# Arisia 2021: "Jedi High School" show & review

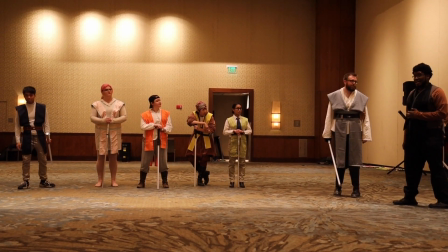[8:06] I'm still feeling a bit off yesterday from getting stabbed. Why are you getting stabbed?
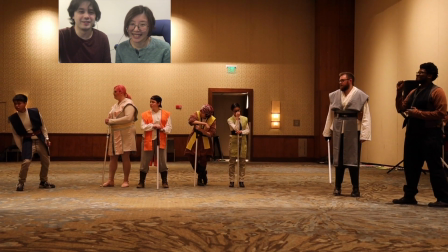[8:12]
I transitioned the more I think about it. They went from just being shown the lightsaber to suddenly everyone already having lightsabers. Mm-hmm.
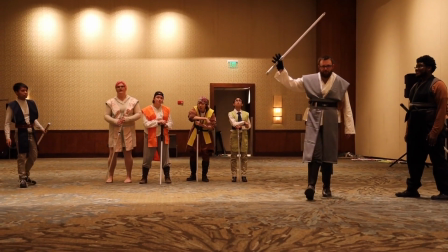[8:22] Certainly. Although I'm still getting used to my new hand. Let me tell you this.
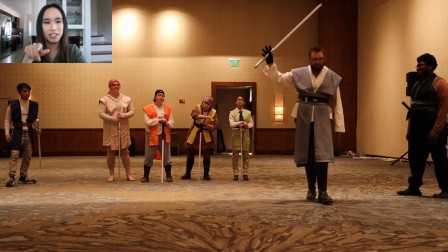[8:28]
Connor was so lucky to have gloves the day of the performance because we wanted to practice our fights ahead of time, but the only place where we had enough space was outside, where it was...
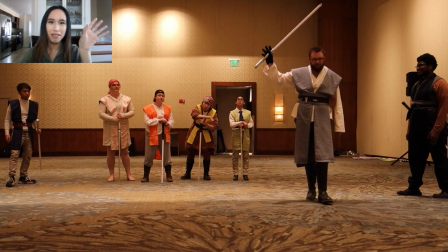[8:43]
Maybe this is my memory getting a little bit foggy because January feels like 3 years ago now. I'm pretty sure it was lightly snowing. It was definitely freezing. It's Boston in January after all, and we're all practicing essentially with steel poles.
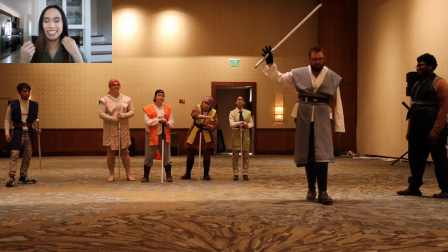[9:00]
Our hands were freezing off, and I wish we all had gloves with our costume.
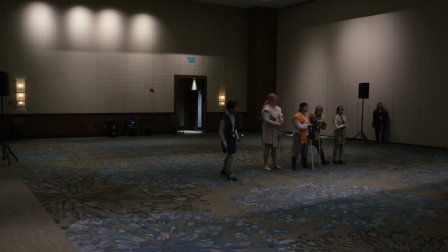[9:06] Why do you need a new hand?
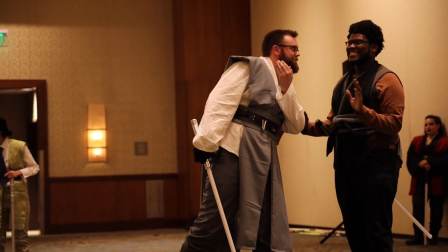[9:13] Professor, may I be stabbed? Certainly not, Shreya. Revenge is not the Jedi way.
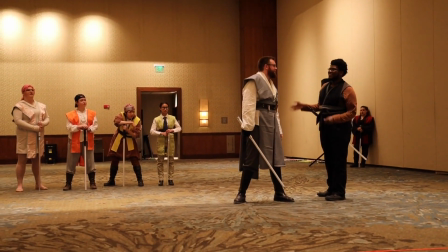[9:19] Though in this case, I will allow a slight knock on the head.
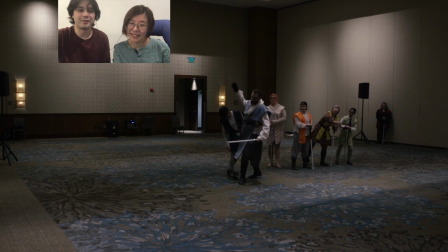[9:27]
I can't get over this, how many times during rehearsal it took for us to get that smack in the head correct. Like, is there like different version of smack in the head that we did last time, right? Yeah, it took us a while to figure out just how we could do it before we finally settled on,
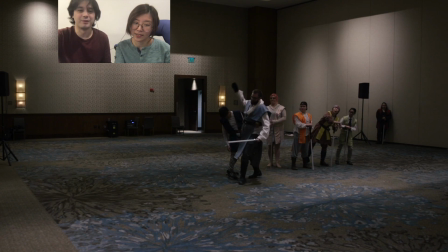[9:44]
the method that we went with, just smack him with the hand. At one point they wanted to smack him with the lightsaber, but then we realized it might be a little too dangerous.
That is not too Jedi.
Lightsabers may be props, maybe toys, they're not real, but they're still made of metal.
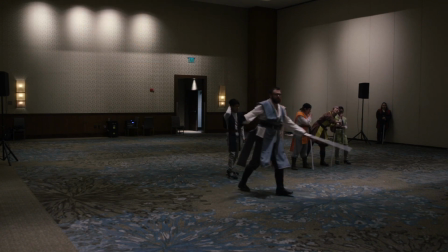[10:02]
They can't hurt.
That is true. You may begin your assessment.
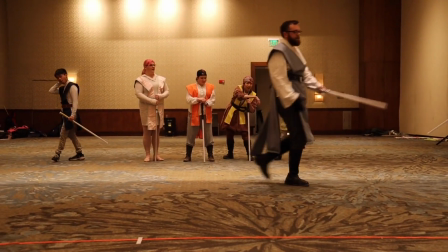[10:07]
Hi,
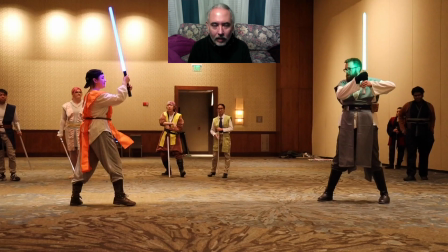[10:12]
I'm Dave. I'm the founder of Boston Lightsaber Stage Combat Club. In addition to a couple of other hats, I'm also the chief instructor. So most of my comments are going to be looking at the particulars of people's execution of the choreography in these fights.
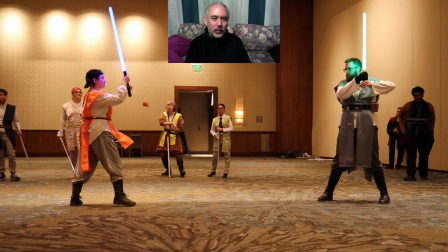[10:26]
So this is Han and Connor's fight. And one thing they're doing really well here is that they are fighting big, not fast. This is very useful for stage combat. If you're going too fast, ting, ting, ting, ting, ting, the audience can't really follow what's going on.
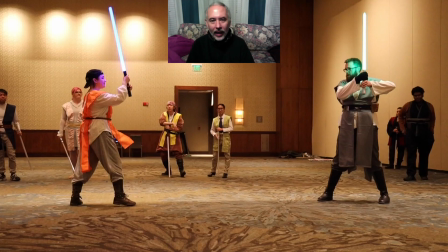[10:44]
And so they're using these large motions, and it actually works very well for a live performance.
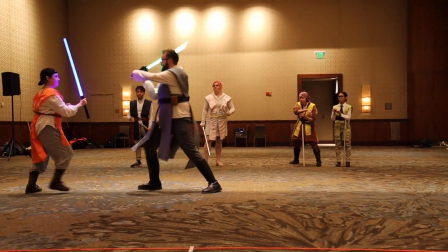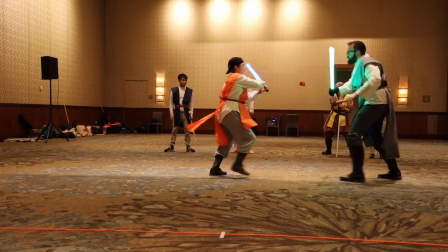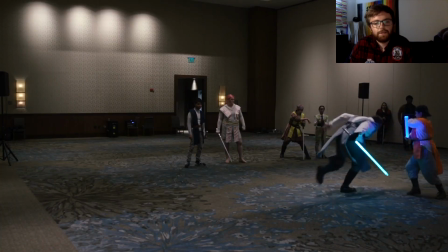[11:05]
Yeah, I learned is targets are important,
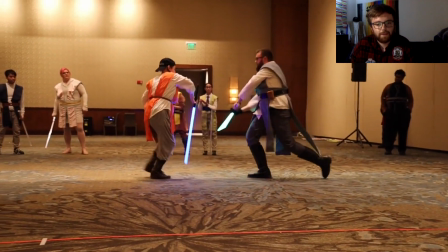[11:09]
but also being able to react like big sweeping movements.
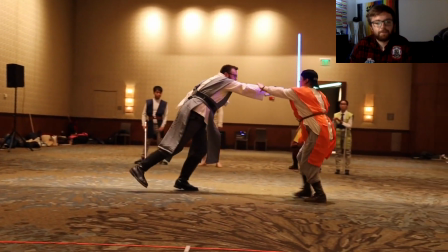[11:15]
That really does help set, and like that, for example, like really selling that like he knocked me in the head.
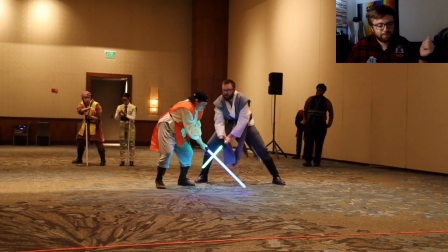[11:23]
So that's was like being like, oh, that hurt.
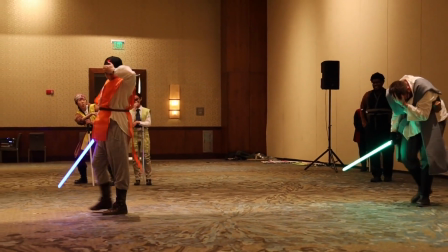[11:27] Oh, pain. Wow.
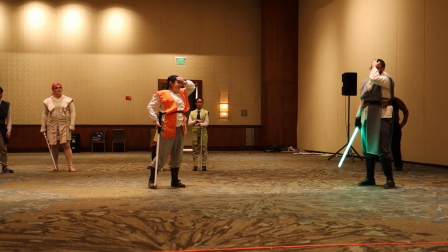[11:33] That was good. You passed. Thank you. Next.
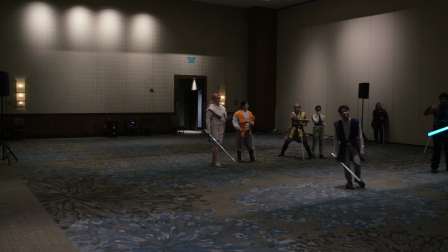[11:41] No, not you! Not you! Get back to your spot. That's all I could. See, Zev, it's not so hard. I did it. So can you. I don't know, Allie. I think I kind of want to see someone else do it again first, just to get a better idea.
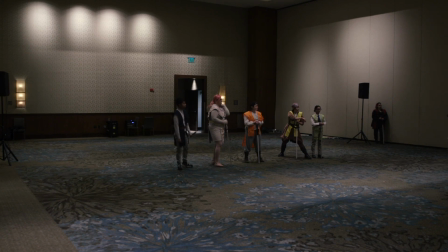[11:58] All right, Trey, I'll take over from here. Zev Gonzales, come on up.
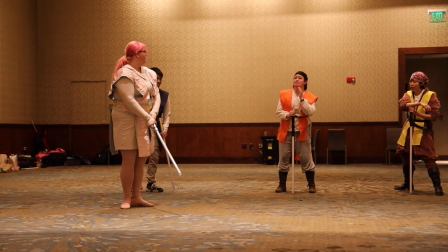[12:04] Oh, no. You can do it, Zev. Just believe in... Believe in you that believes in me?
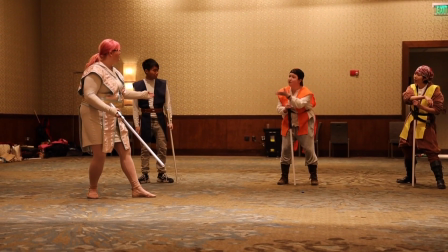[12:10] No. Believe in the Force, duh.